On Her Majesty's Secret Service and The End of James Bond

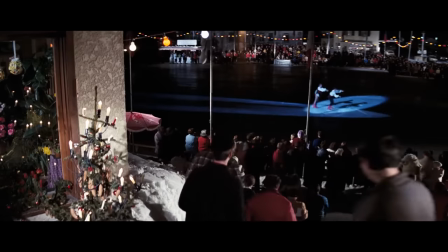(20:16)
One of my favorite scenes in the film is after the ski chase, as Bond desperately tries to lose Blofeld's men in a massive crowd.
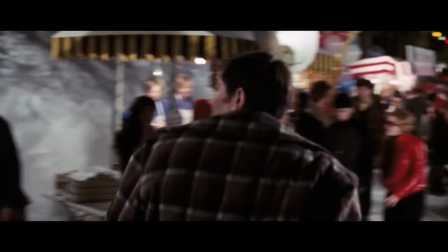(20:24)
The film cuts between a frantic Bond and his many pursuers, as the crowd becomes more and more overwhelming,
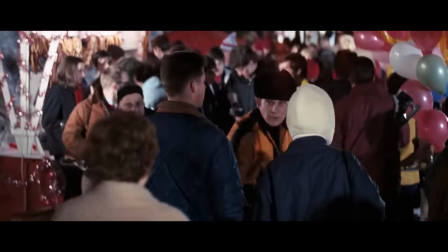(20:31)
the increasing speed of the cuts amplifying the anxiety.
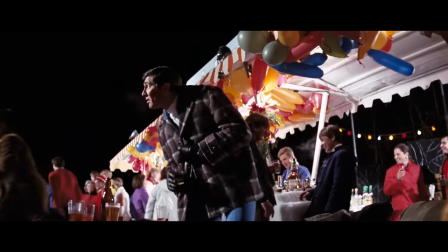(20:35)
And amidst this chaos, Bond slowly slumps over in exhaustion, completely out of ideas.
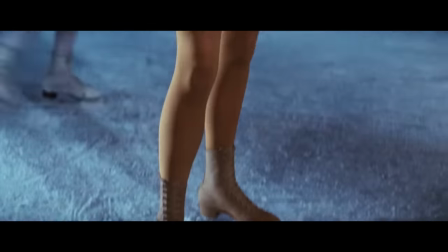(20:42)
It is in this moment that Tracy returns to the picture after a long absence,
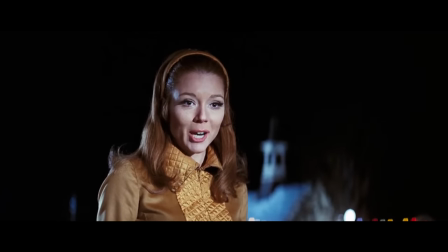(20:48)
her presence bringing with it an indescribable warmth.
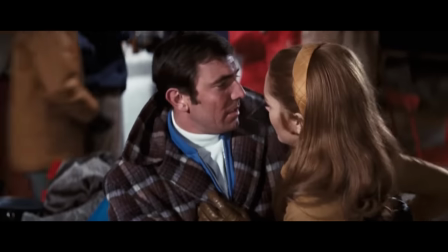(20:53)
Rescuing Bond is really just an extension of how important Tracy is to James.
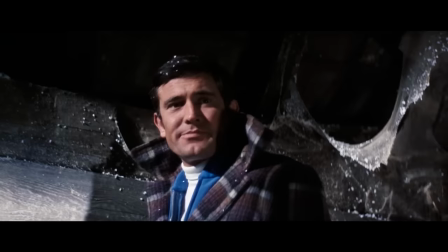(20:58)
As 007 historian James Chapman notes, Bond doesn't reposition Tracy, she repositions him.
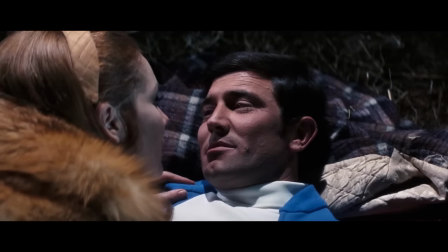(21:06)
Through their romance, James comes to question his allegiance to MI6,
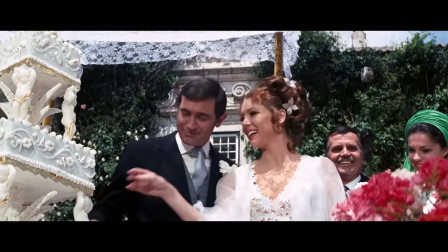(21:11)
ultimately leaving Spycraft to marry the woman he loves and start a new life.
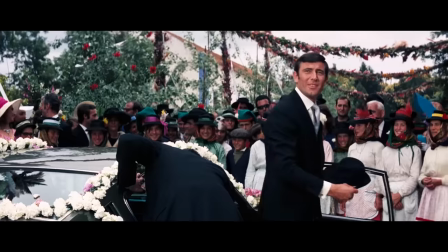(21:17)
It is here where the changes to Bond's character become more than tweaks, but true growth.
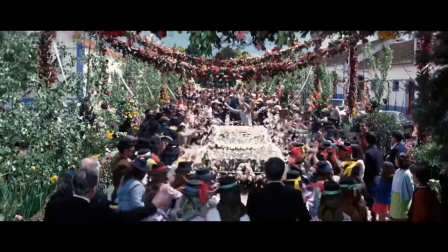(21:24)
The film's ending plays as a variation on the series formula.
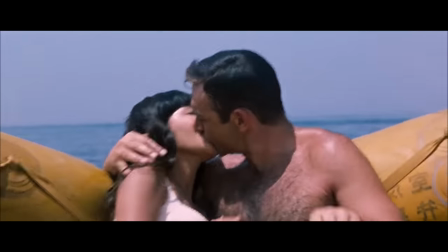(21:29)
Every Bond film prior had ended with James in seclusion making out with his leading lady, and the reassurance that his adventures would continue.
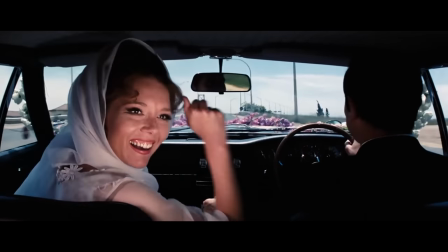(21:38)
Majesty also sees Bond alone with his lover, but the tone is more romantic, the atmosphere all the more final.
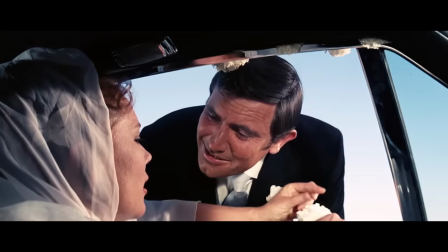(21:46)
This is an ending for the character, until it gets ripped away.
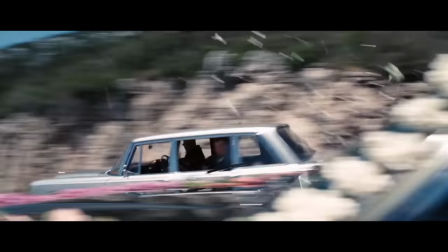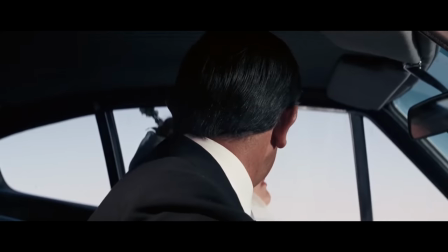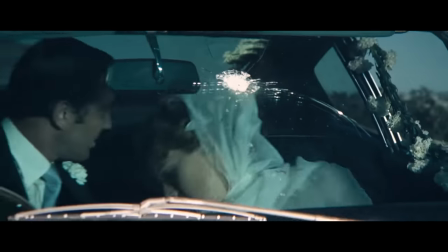(22:01)
To quote film critic Molly Haskell, James and Tracy's love is killed by the very conventions it had defied.
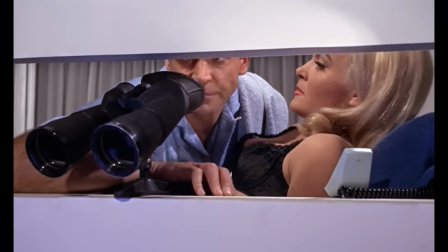(22:09)
For how indeed could Bond go back to philandering and espionage when he was a married man?
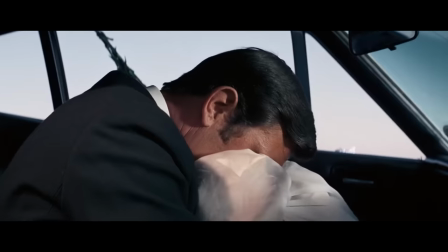(22:15)
Tracy had to die, and her death is absolutely crushing,
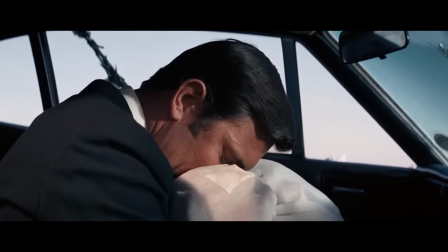(22:19)
not through overwrought melodrama, but the sheer simplicity of the scene.
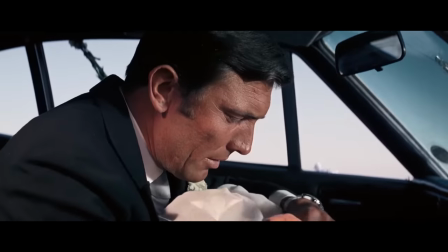(22:25)
After two hours of escapist action, suddenly the consequences of violence come crashing down.
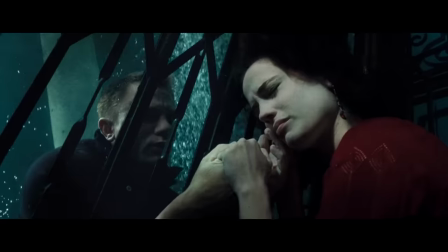(22:32)
And it feels cruel. There's no goodbye or closure. Tracy's death is not part of some character arc for the film's hero.
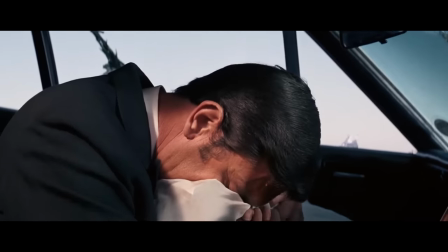(22:42)
She's just gone. James is left shattered and in denial, while the film quietly reflects on her loss. And it's at that moment that the series fractures. Just as Bond could not return to his old ways as a loving husband,
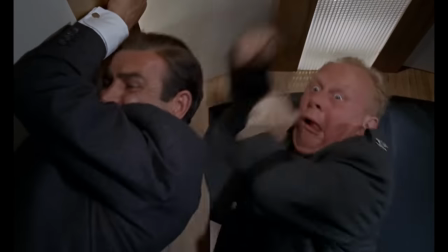(22:59)
how too could the films return to breezy adventure and entertainment after inflicting such a wound?
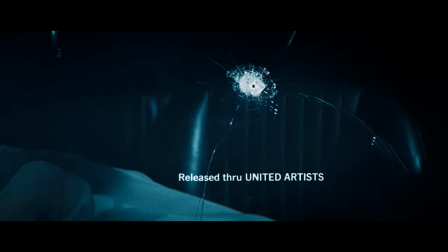(23:07)
As the credits begin, the iconic James Bond theme comes roaring on the soundtrack, as if to reassure audiences that all was well. James Bond will return in Diamonds Are Forever, after all.
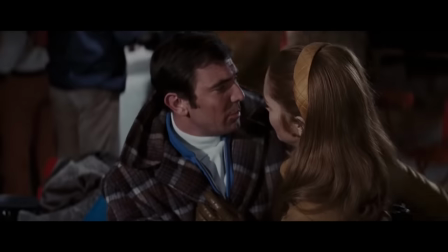(23:19)
But the efforts feel hollow and wrong, like the universe is trying to revert to the way things were before Tracy,
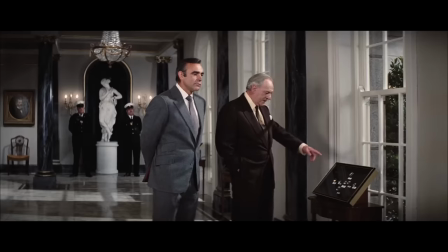(23:27)
trying to pretend everything's okay. Diamonds Are Forever proceeds as if On Her Majesty's Secret Service never happened.
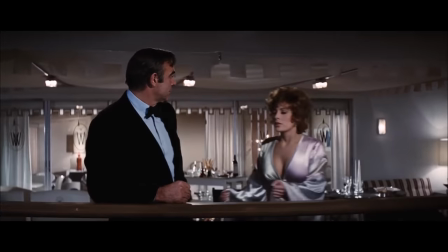(23:37)
Conry is back, no references made to Tracy or that Bond had left MI6.
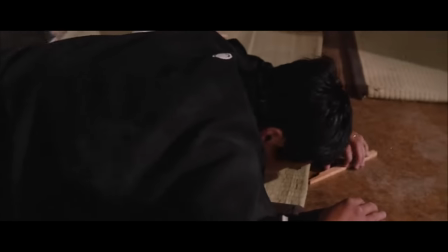(23:43)
The film does open with Bond hunting Blofeld, which might imply a continuation of Majesty's story,
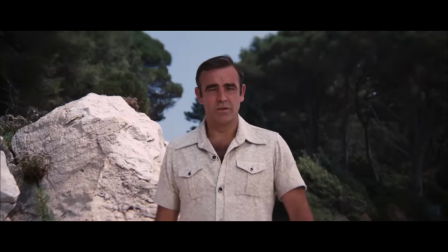(23:49)
but nothing about the light-hearted tone or excited build-up of Connery's return suggests James is grieving or in any way changed.
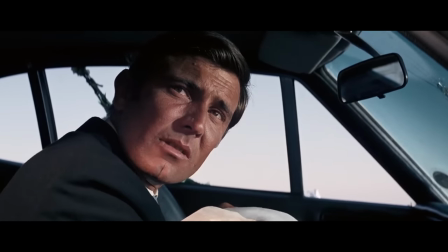(24:00) It's alright. It's quite alright, really. She's having a rest.
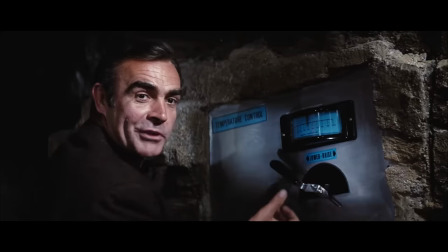(24:08) Welcome to hell, Blofeld.
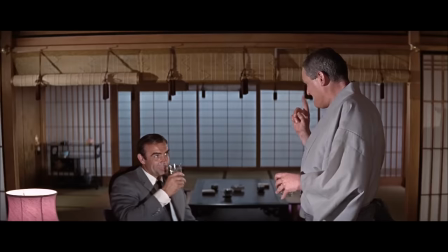(24:12)
This feels less like a sequel to Majesty than it does to You Only Live Twice, which also ended with Blofeld escaping from Bond's clutches.